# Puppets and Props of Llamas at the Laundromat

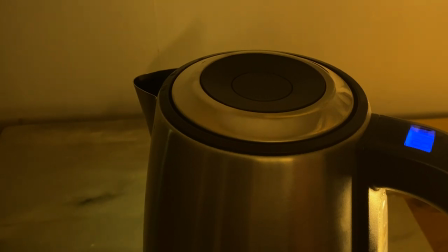0:03 So tonight, I thought it might be nice to put on a cup of tea and do an unboxing, and by that I don't mean electronics or makeup. Instead I thought we could take a look inside of these boxes,
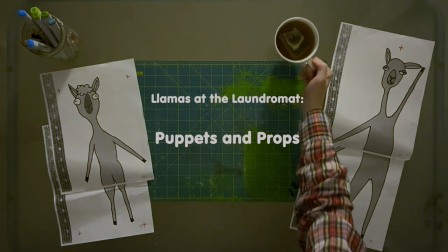0:17 which contain the puppets and the props from the stop motion animated film, Llamas at the Laundromat.
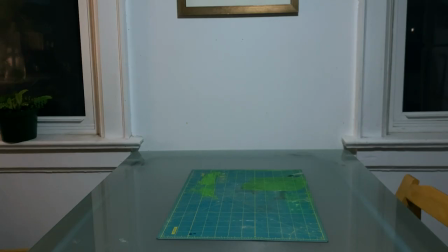0:26 this first box is a laundry basket full of props from the film the
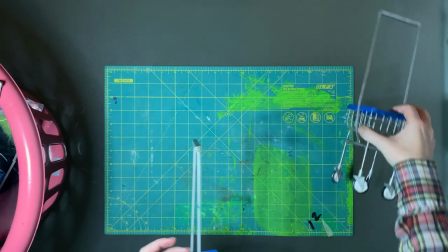0:32 overall art direction for the props and sets was sort of a gestural realism
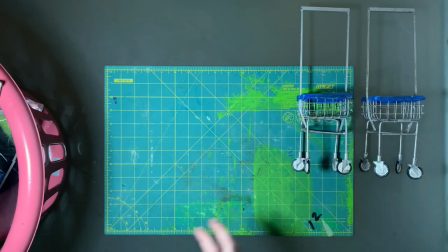0:36 things can be kind of wonky and sort of look
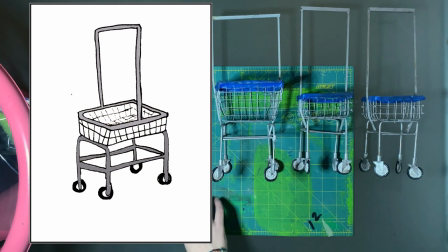0:41 hand-drawn but they're also based in how the real object would look kind of like if
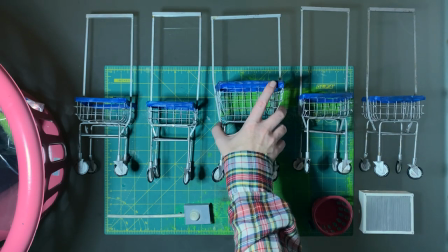0:47 you saw an object in the distance and you squinted your eyes these five laundry baskets or laundry carts were made by Sarah Ball.
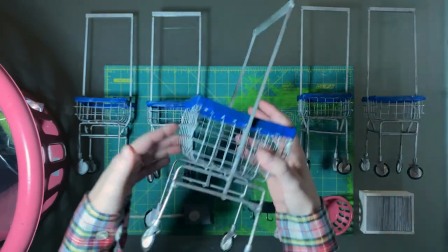0:56 She made the basket part by by cutting a wire mesh and folding it.
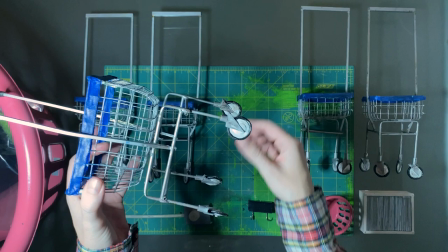1:00 These wheels are made from styrene and they're positionable and I could use them to wax the carts into place.
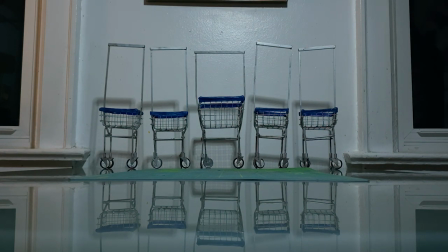1:08 There's several different sizes which you'll see there are lots of different puppet sizes but that also helped me with an optical illusion called forced
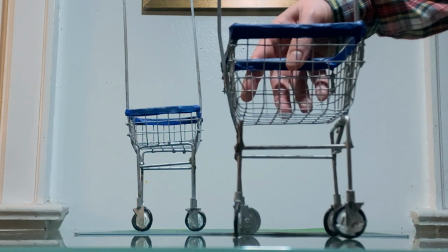1:17 perspective where I could use the larger basket to increase the sense of depth on the set and
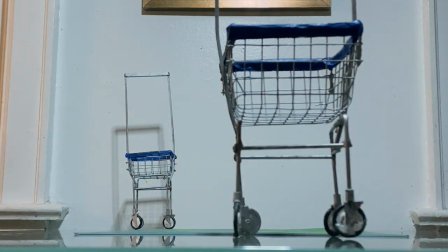1:28 make this space look bigger than it was.
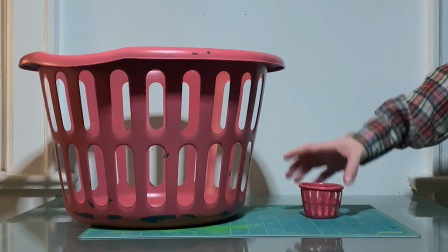1:33 Sarah painted this laundry basket for the live action shots and then she made this tiny little basket to match that the puppet could hold.
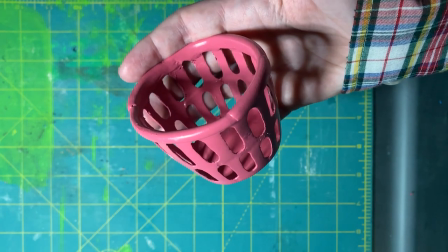1:42 She made this basket out of a spray paint can lid which I thought was just clever and resourceful and it looked really good on camera.
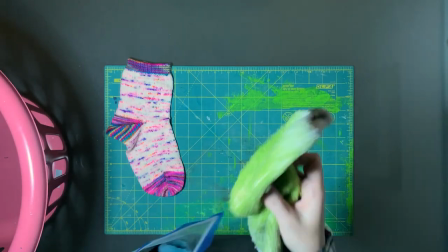1:51 There were some shots in the film where we needed to see like an actual washing machine or places around a house that
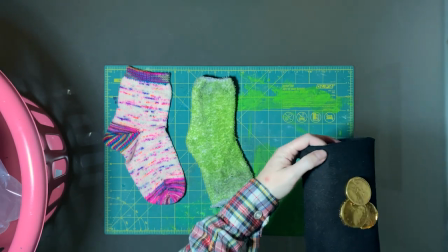1:58 were in close up and I really wanted to avoid making too many props that we would only use once.
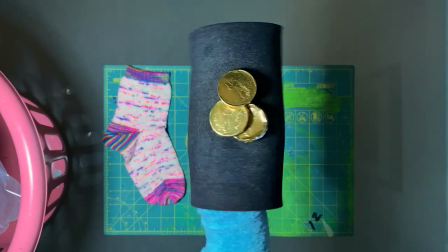2:05 So I made this foam hoof that matched the proportions of the puppets and I used the socks.
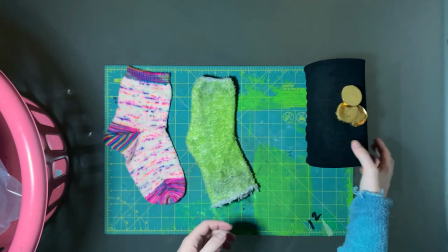2:14 It's the same sock material that the puppets are made from.
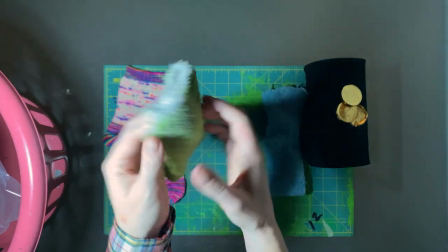2:17 This green one is a white sock that we colored green and then you can kind of see the the hoof was colored with black sharpie and kind of
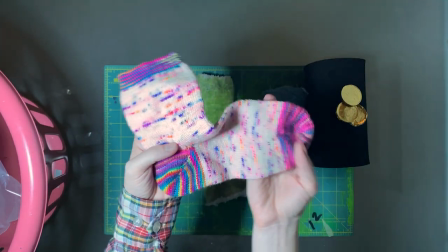2:25 got all over everything and then this sock was made by Tara Perry who made the costumes for the film and we used it in the
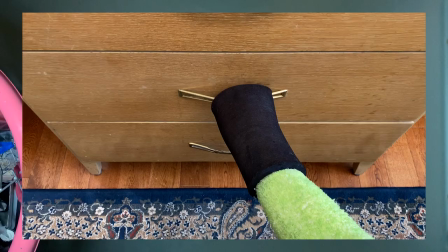2:32 dresser drawer shot.
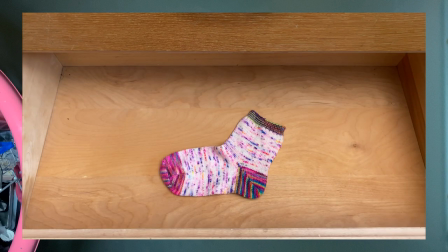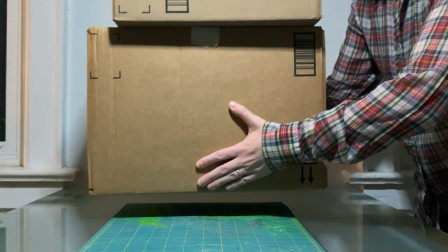2:41 These next two boxes are full of the background puppets.
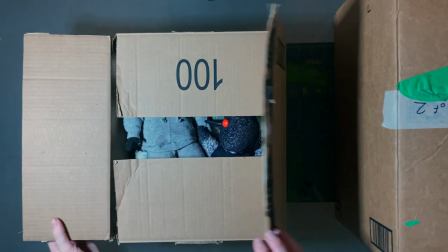2:46 I took about two to three months and sort of just made these puppets in an assembly line fashion.
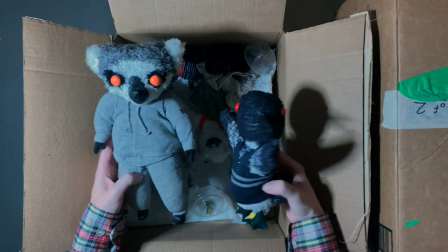2:52 Looks like they've lost all their pupils so I'll make some more and show the process.
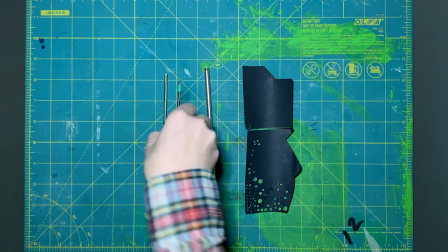2:58 The pupils were all made from black paper using these sharpened metal tubes to cut out different sized circles to match the puppets.
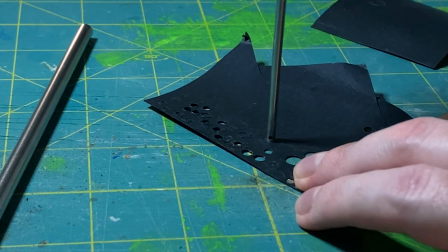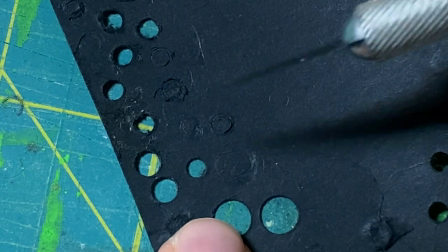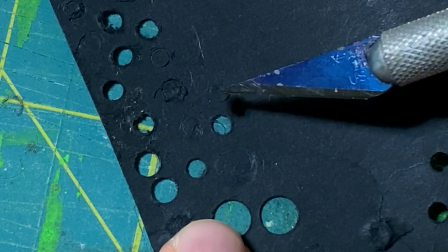3:19 And I am using a doll exacto blade here, kind of like using a butter knife.
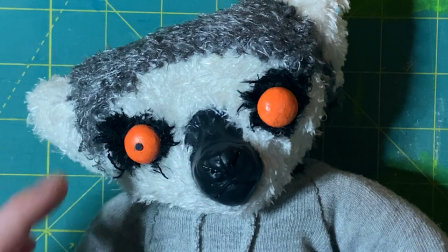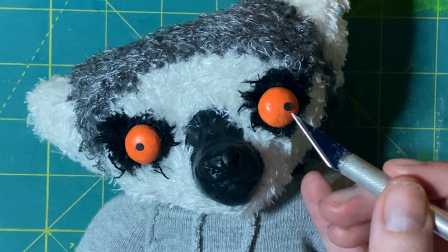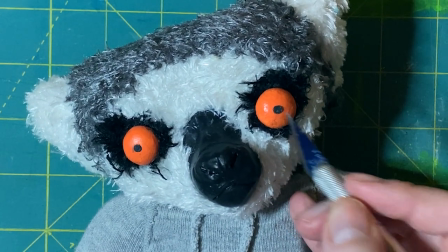3:36 These are the size of pupils that the llamas had and I think they look too small
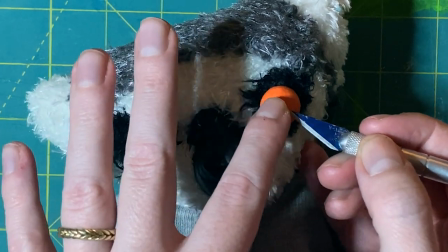3:41 for this character so I'll put on some large ones and you can see how much it changes the personality.
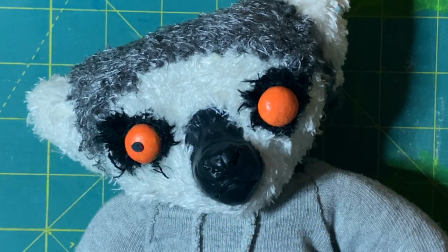3:50 The pupils were held on with wax for most of the background puppets because they didn't move very
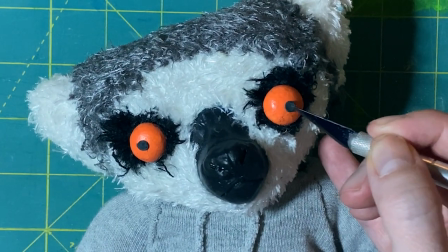3:55 much and usually Vaseline on the llamas so they had a little bit more movability.